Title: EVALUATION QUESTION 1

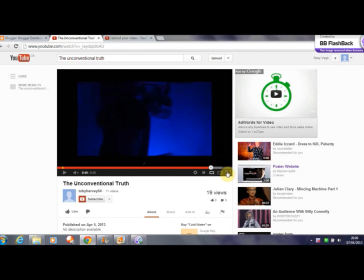So we also subverted the genre by having the femme fatale kill at the end. So this doesn't usually happen in film noirs. The femme fatale usually has something to do with a murder, or she knows something and is very misleading about it.
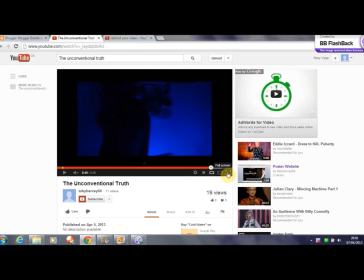But from the film noirs I've watched, I haven't actually seen a femme fatale kill. So we wanted to challenge this and have our femme fatale Scarlet kill at the end.
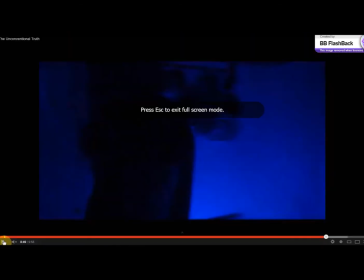So this is the clip.
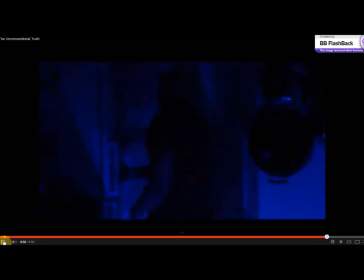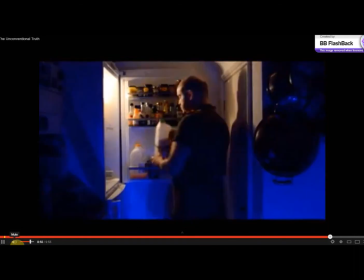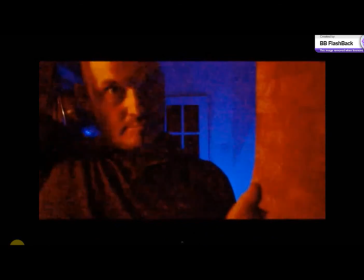We also had our ending as actually quite sad, which again is quite unusual for film noirs.
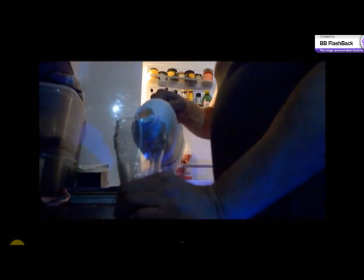Normally they're happy endings and quite cheesy, but we wanted to keep ours sad and quite thoughtful and wanted our audience to think about it.
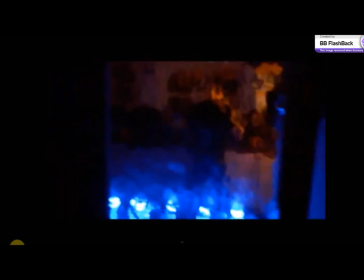So we used the point of view here, so we kept the audience
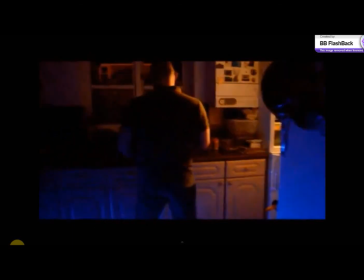questioning who the murderer was, as they don't find out till the very last minute.
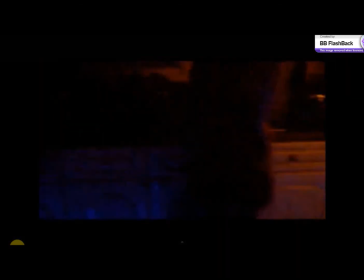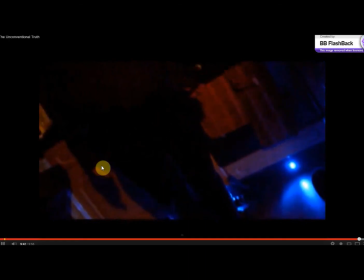So we had a pan up from her legs to reveal the face.
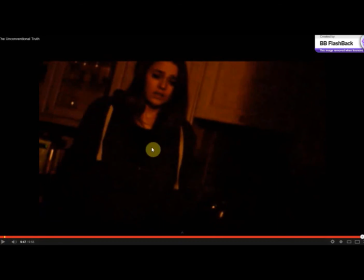The use of dark clothing, one, it hides who the femme fatale is, but two, it also shows a change in character, because at the beginning when she's with her father, we obviously see her wearing
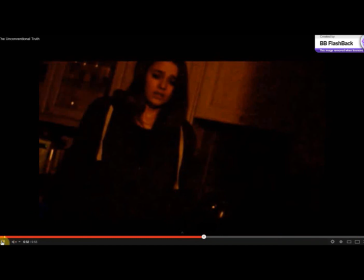white, which suggests that she is pure and innocent.